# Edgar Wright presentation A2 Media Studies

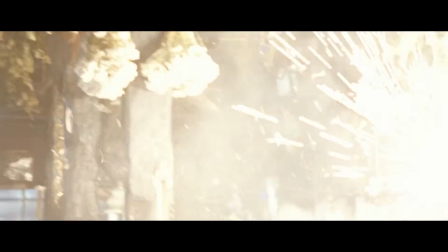(4:11)
Lots of times in Hot Fuzz, and Shaun of the Dead, but mainly Hot Fuzz,
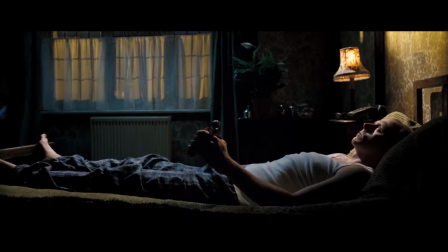(4:15)
Wright will take the simplest of scenes and find new ways of doing them, as well as things popping up or leaving the frame in funny ways.
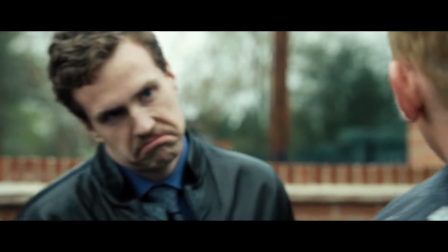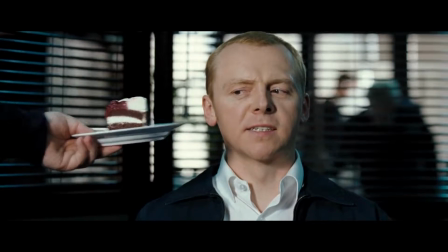(4:26)
Martin Scorsese always said that cinema is a matter of what is in the frame and what is out of the frame, and Wright uses this quote in lots of his films.
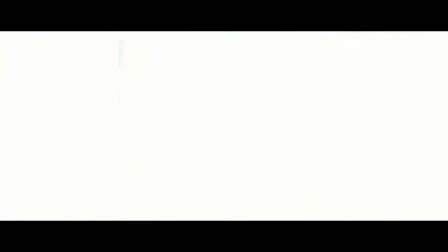(4:39)
Hot Fuzz also takes the most boring bits of police work and montages it in a funny, exciting Michael Bay style.
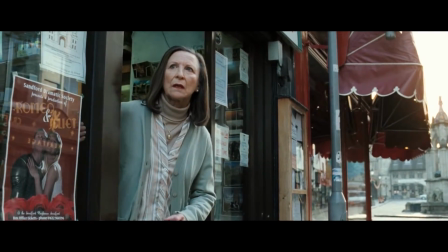(4:48)
Wright also likes close-up things in his films, taking influences from Scorsese, who he has quoted as being the king of close-ups.
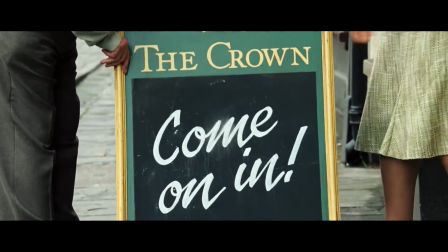The last one of Edgar Wright's films we will look at is Scott Pilgrim vs The World, which is a very different style to Hot Fuzz and Shaun of the Dead.
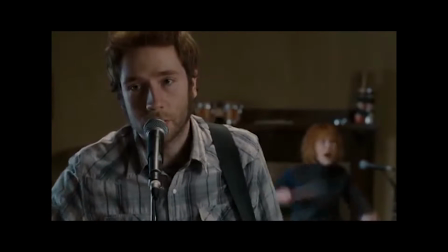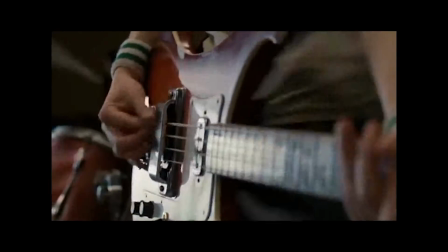(5:17)
In this film, Wright has taken loads of references to the comic itself, but as well as this,
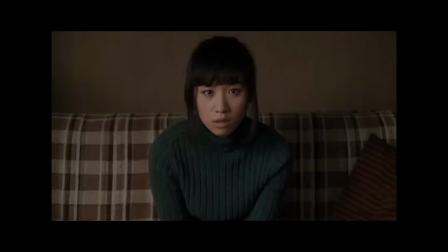(5:22)
he uses a lot of comic book style effects like pals on the screen when someone has been hit,
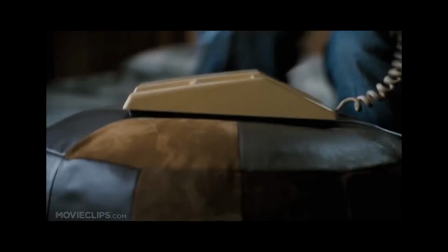(5:27)
or lives in the corner of the screen, since this film is based off a series of comic books.
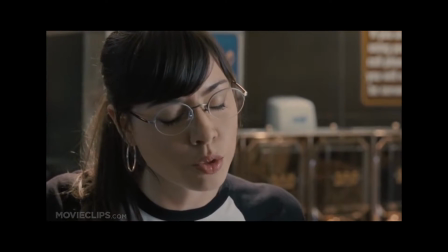(5:32) I can't believe you asked Ramona after I specifically told you not to do that. How are you doing that with your mouth?
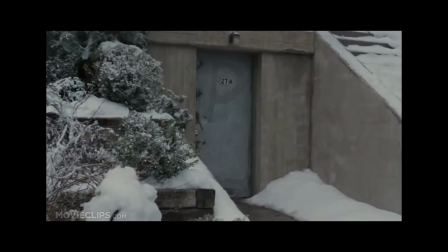(5:38) Never mind how I'm doing it.
This makes the film unique and appealing to all sorts of different types of fans.
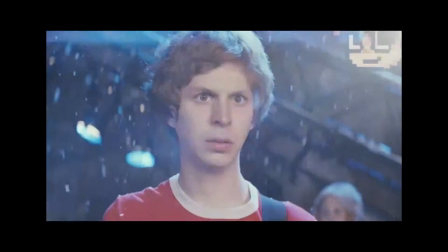(5:45)
One cool transition effect that Wright does in this film is have the lights completely turned off to pitch black to then come on to reveal a different setting.
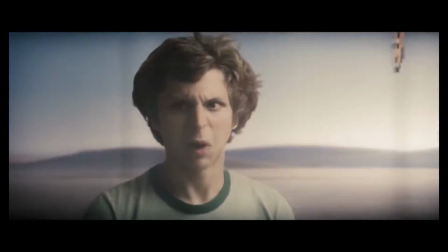(5:52)
He did this by turning off the actual lights on set, making it more authentic. This also keeps the pace of the film up and engages the audience.
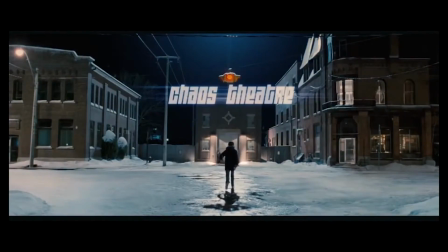(6:00)
His use of the same scene transitions of time, as well as fast-paced shots in simple scenes like conversations or getting changed, adds to the excitement of the film.
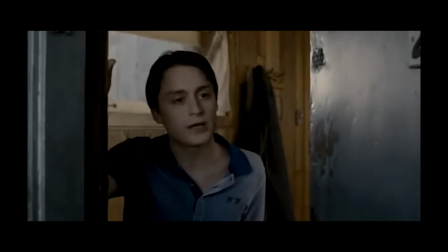(6:10) Uh, you know what? He just left. Really?
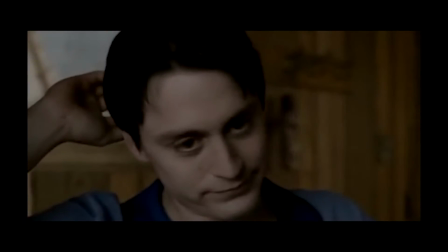(6:17) Yeah... Sorry.
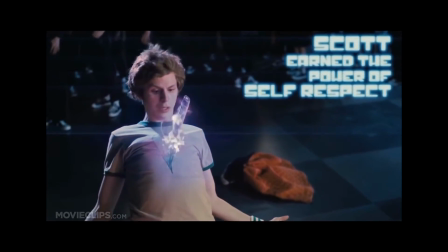(6:22)
Editing of Scott Pilgrim especially shifts reality and moves the element of time really quickly.
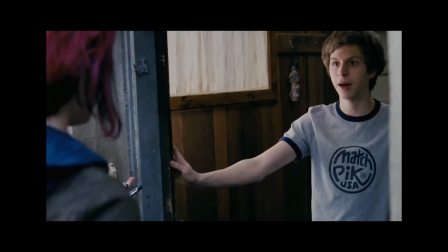(6:27)
This way, Wright is able to have better content in the film as well as some comical content too.
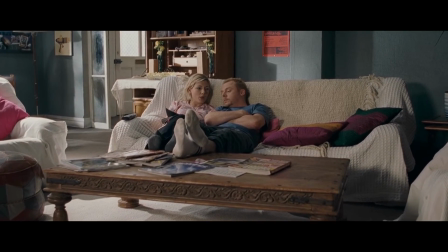(6:33)
So, that's almost everything we like about Edgar Wright's style, most of which we hope to incorporate into our music video or short film.